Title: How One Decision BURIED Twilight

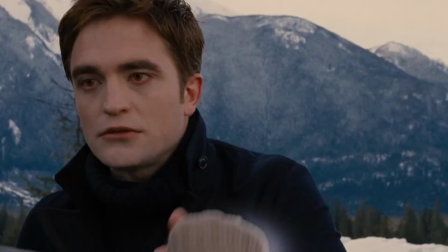[0:00]
The Twilight series was littered with iconically cringy moments and downright strange decisions.
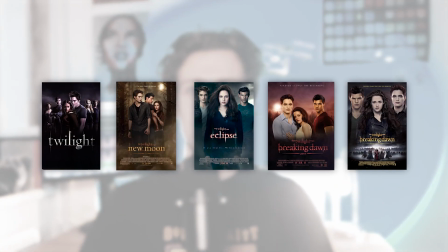[0:05]
But by the finale of a 5-film marathon with my girlfriend, I was kind of having fun.
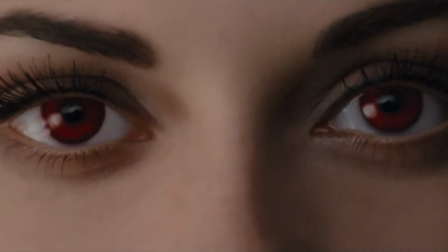[0:09]
So when it came to the final installment and I thought I'd seen it all, one thing dropped my jaw. Why did Twilight use a CGI baby? And how have the movies cemented themselves as filmmaking fossils?
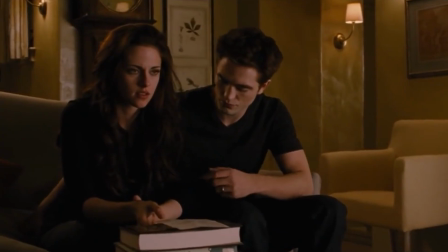[0:24]
A bit of context. This is Renesmee Cullen, daughter of this happy couple, a miracle baby and half vampire.
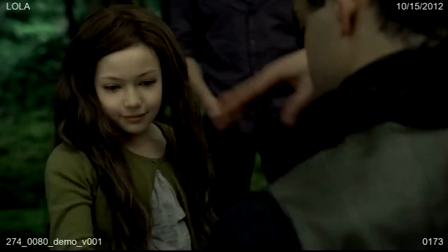[0:31]
Also, she ages quickly. For this reason, the filmmakers looked for extravagant techniques to showcase her growth, because casting multiple actors never works and has never been done before.
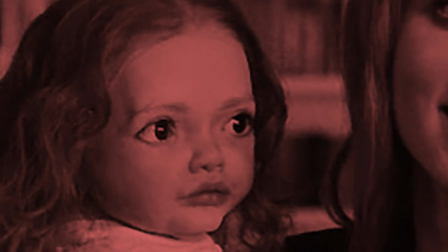[0:40]
The first option, an animatronic doll. Oh my god, this looks perfect. Wrap it up guys, video's done. No, this is horrifying. The cast and crew knew this and opted for another option, CGI.
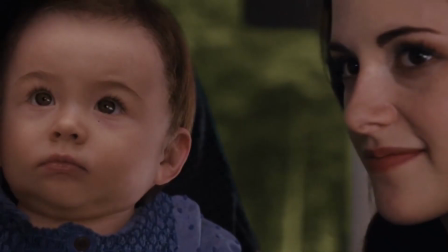[0:52]
On paper, this doesn't sound awful. This is a supernatural baby with mystical powers.
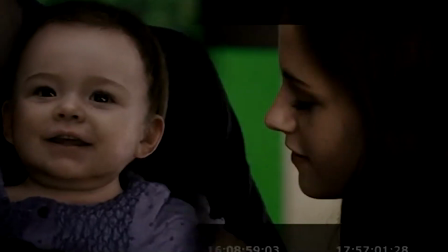[0:56]
Makes sense to fulfill that vision digitally, right? Twilight's visual effects were achieved by Lola VFX. Lola specialised in digital humans, aging, de-aging, shrinking, the whole shebang. Their portfolio is excellent. Alongside a talented makeup department, Lola also worked on Bella's sickeningly skinny form in Breaking Dawn Part 1.
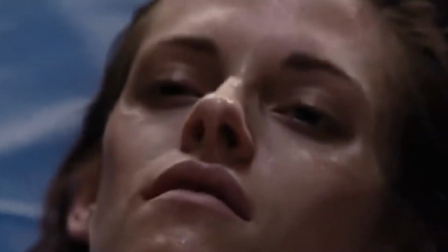[1:16]
I could barely watch this part. This is nightmarish. So, the department is clearly talented.
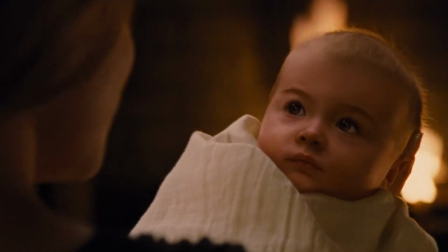[1:21]
What went wrong with the baby? Twilight is a fantasy story.
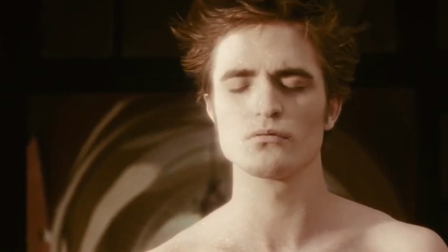[1:26]
Most of the characters are vampires. That means no blood, no heartbeat.
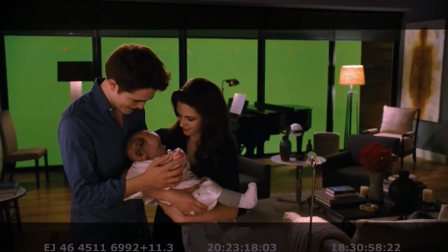[1:30]
Maybe the crew took this too literal when casting the baby as a puppet and then a digital puppet.
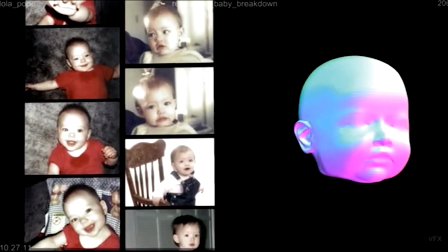[1:36]
To achieve this look, Lola referenced over 30 babies and coupled together 5 for the finished product.
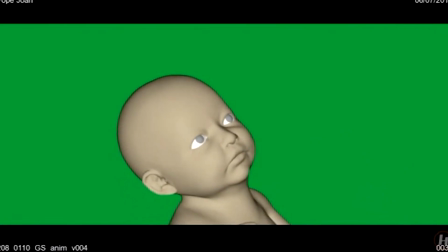[1:41]
But this amalgamation of humans ends up feeling non-human. But why is this the case? The brain is highly receptive to recognizing the life, as vague as that sounds. In this scene, pretty much everyone is dead.
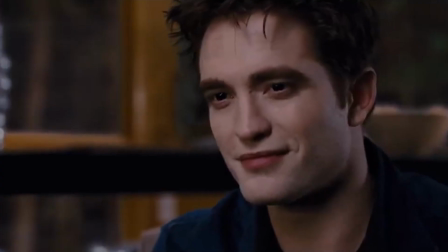[1:53]
No blood flowing through their veins. But it's not unsettling because as a viewer, we can tell they're humans.
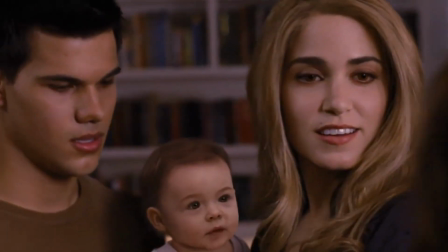[1:59]
Acting. But the one human vampire is also the only one who's just not human.
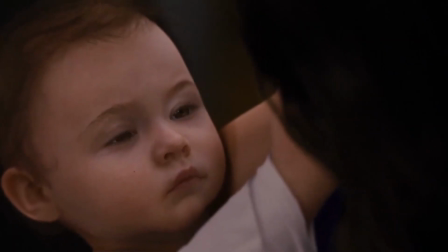[2:04]
And it shows. This baby is showing all the symptoms of life, and yet it's missing something.
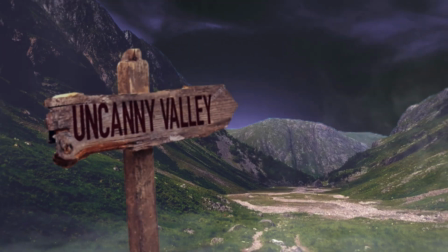[2:09]
Can we recognize soul? To me, it falls deep into the uncanny valley. Maybe not as extremely as the doll, but it's down there.
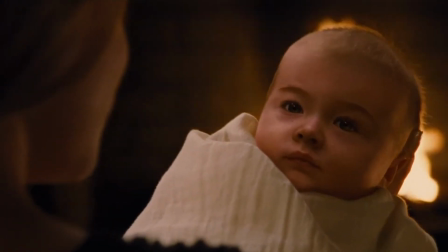[2:16]
Blame it on the animation, the texturing, but what if it's something else? The film taking itself too seriously.
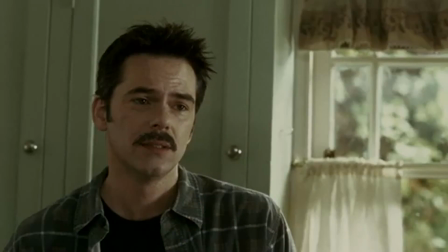[2:24]
I think this goes for the whole series. I kept wishing for the films to acknowledge its own absurdity, have some self-awareness, some comedic relief.
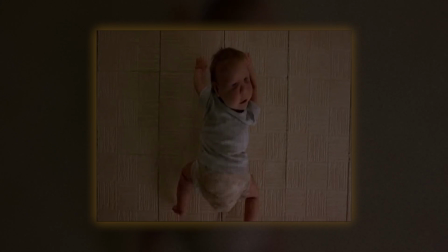[2:32]
Take the baby in Trainspotting. This baby is super fake, but super effective. I think Twilight could have gone crazier. I laughed at the movies a lot. I wish I was laughing with it. I'm not saying they should have gone full Dawn of the Dead.
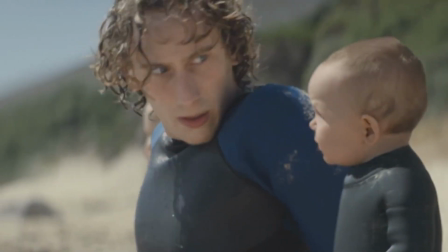[2:46]
A plastic baby might have distracted even more. But take these Evian babies. Like Renesmee, they're very realistic.
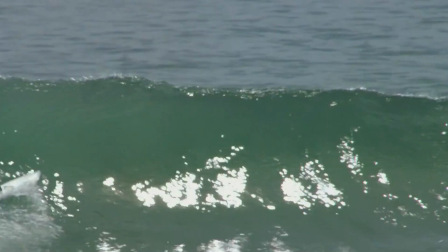[2:52]
And to me, they're not uncanny, because they pushed its absurdity. All I'm saying is there's ways around it. What if she had gold eyes? Or spoke like SpongeBob? The result of this CGI baby is an effect that dates itself, distracts from the story, and like the rest of the series, feels uncomfortably self-gratifying. I started this Twilight binge this week with few expectations, and none of it was groundbreaking. But I still enjoyed myself, especially towards the end. These Twilight movies will be remembered, and they have, but not for anything more than its cringe. And is this all due to the baby in the final film? Of course not, but to me, it's a symbol of the entire saga's soulless, hollow filmmaking.
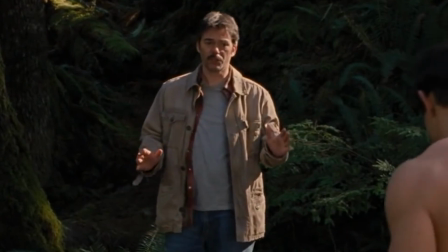[3:31]
Except Charlie. Shout out to Charlie.
Put your clothes up.
Thanks for watching me complain about a 10-year-old movie. If you haven't accustomed yourself with the series, do what you want. Drop a like if you enjoyed this, and comment below if you disagree with something. I'm sure many of you do. Subscribe for more, and see you next week.